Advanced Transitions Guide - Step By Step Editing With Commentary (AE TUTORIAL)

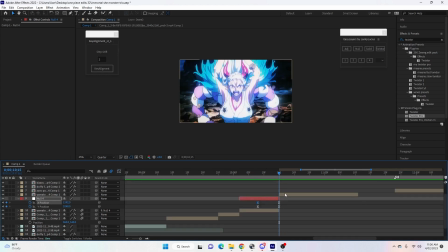(4:10)
Now the second part of the zoom transition, which is important, is we're going to add the null object again to the next clip. But we're going to start the scale at 90. Okay, you want it to be zoomed out a little bit so the zooming in continues into the next clip.
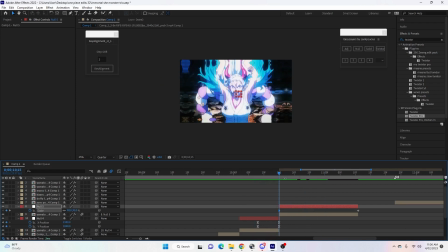(4:27)
A lot of people just leave it at 100 and then it looks like it hits like a wall and it just comes to a stop. Okay, so we start it at 90, and the last scale frame we're going to put it at 110. So the whole time the zoom sort of continues on to the clip with the graph editor. Something like this, so the movement just goes the whole way.
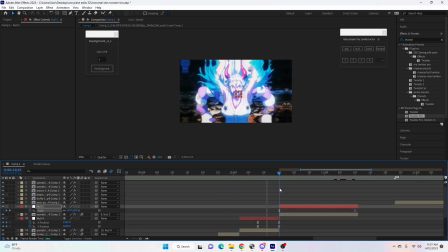(4:49)
So then you see as it zooms in, it keeps on zooming in, and it makes it look a lot nicer. Okay, so here,
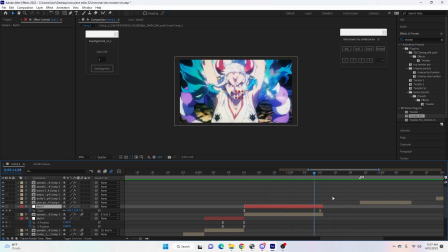(4:59)
That's good. And then we're going to go to the next part. So again, we have a space here. We're going to duplicate the clip and add another reverse transition.
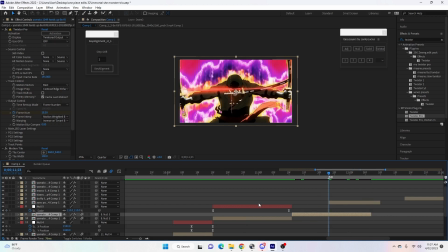(5:08)
So I showed you this in the first one, just to save time in tutorial, just sort of copy that same theory.
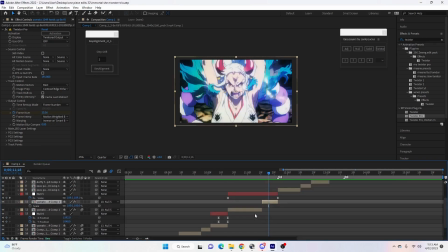(5:15)
Okay, one thing to note, if you're doing this reverse transition, when you create a new, when you duplicate the layer and then make the reverse part, it's not going to be attached to your null. So just extend the null over it and then go to the parent pick whip, click and drag it onto the null. And then if we've already messed with the dimensions on the null,
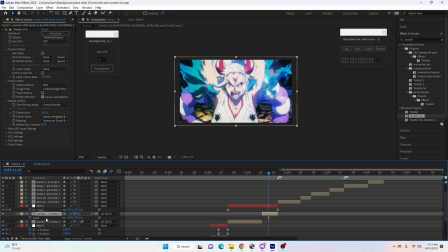(5:33)
click on the clip and just check that like the scale is still 100%, because it can change on its own. Okay, now these transitions are done by this clip selection here.
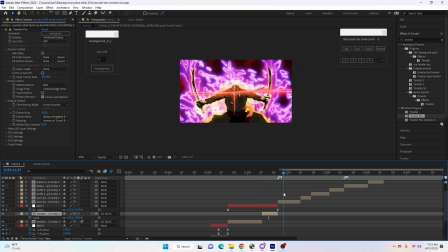(5:43)
So you see this one zooms in, then the reverse comes out, and the next clip I've chosen naturally is zooming out. Okay, with no transition, it looks like a transition, yeah? Okay, so the next part of this, I again reverse it, so it zooms in into the next clip, which I've chosen,
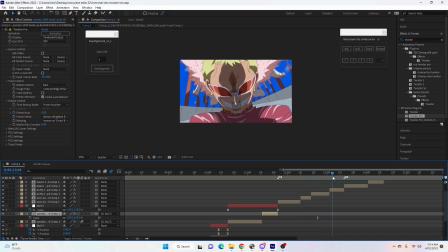(6:00)
that zooms in, and then I'll zoom that one back out.
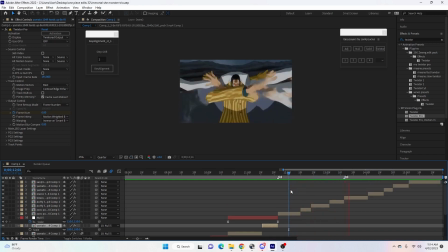(6:04)
So this whole sequence here, you see it, you don't even need to do any transitions, right? It's just clip selection. So just take a little bit more time to find clips that go with each other, and that's how you make clean transitions, okay? So we're gonna go from here. So looking at this, this is all done for us.
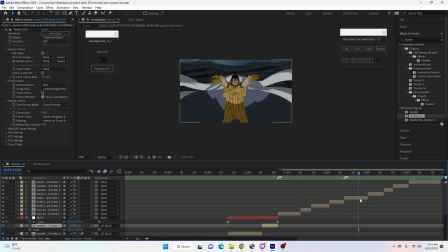(6:23)
We're gonna go from here and make a transition from this clip into this clip up here. So for this transition, we're going to do like a diagonally zoomed out transition. Okay, so I'll show you that. We're going to add a null object and we're going to hit P. Make sure your keyframes, your X and Y, are separate.
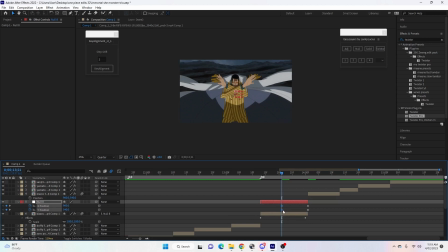(6:43)
Drag the first frame keyframes just like one clip over halfway, just eye it out. Go to the next two, drag them one frame in, and then we're going to go to the bottom right of the screen. And then we're going to highlight easy ease. Now just go to the graph editor.
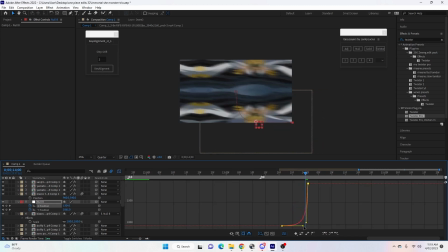(7:02)
I'm going to go slow in into fast out. Okay. Something like this. Just copy that graph. And then we're going to go to the Y position. Same thing. Slow in. And then we'll be fast out. So it'll be like this.
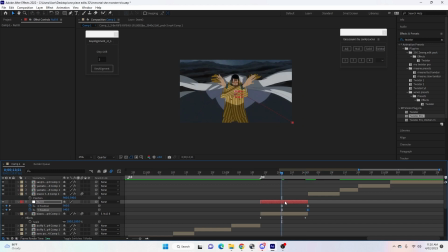(7:19)
Now to add a little bit extra to the transition, what we're going to do is go to the same spot we started the position on and then hit S to bring up scale. Just put this one in the exact same position and then go one frame in and make the scale 25%.
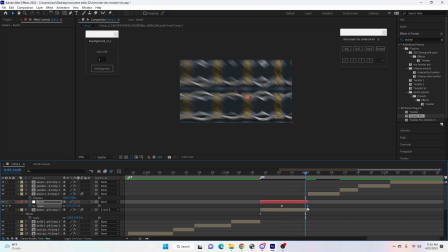(7:36)
Okay. Now highlight the keyframes and go to the graph editor, and it's going to be the same sort of graph. Slow in, fast out. And now, so as it does the positional movement, it also is zooming out into the next clip.
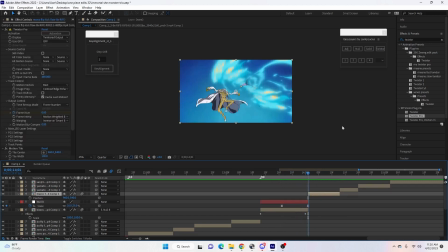(7:52)
Now over here, to finish the transition, I'm going to add another null. We're going to start the position here and then finish it like one frame over halfway the other side.
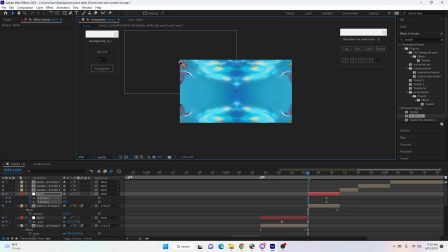(8:05)
Okay, now with these, highlight the keyframes, you have to make them top left. So it was bottom right before, now it's going to be the opposite, top left. Highlight the keyframes, go into the graph editor, and we're going to make this a fast out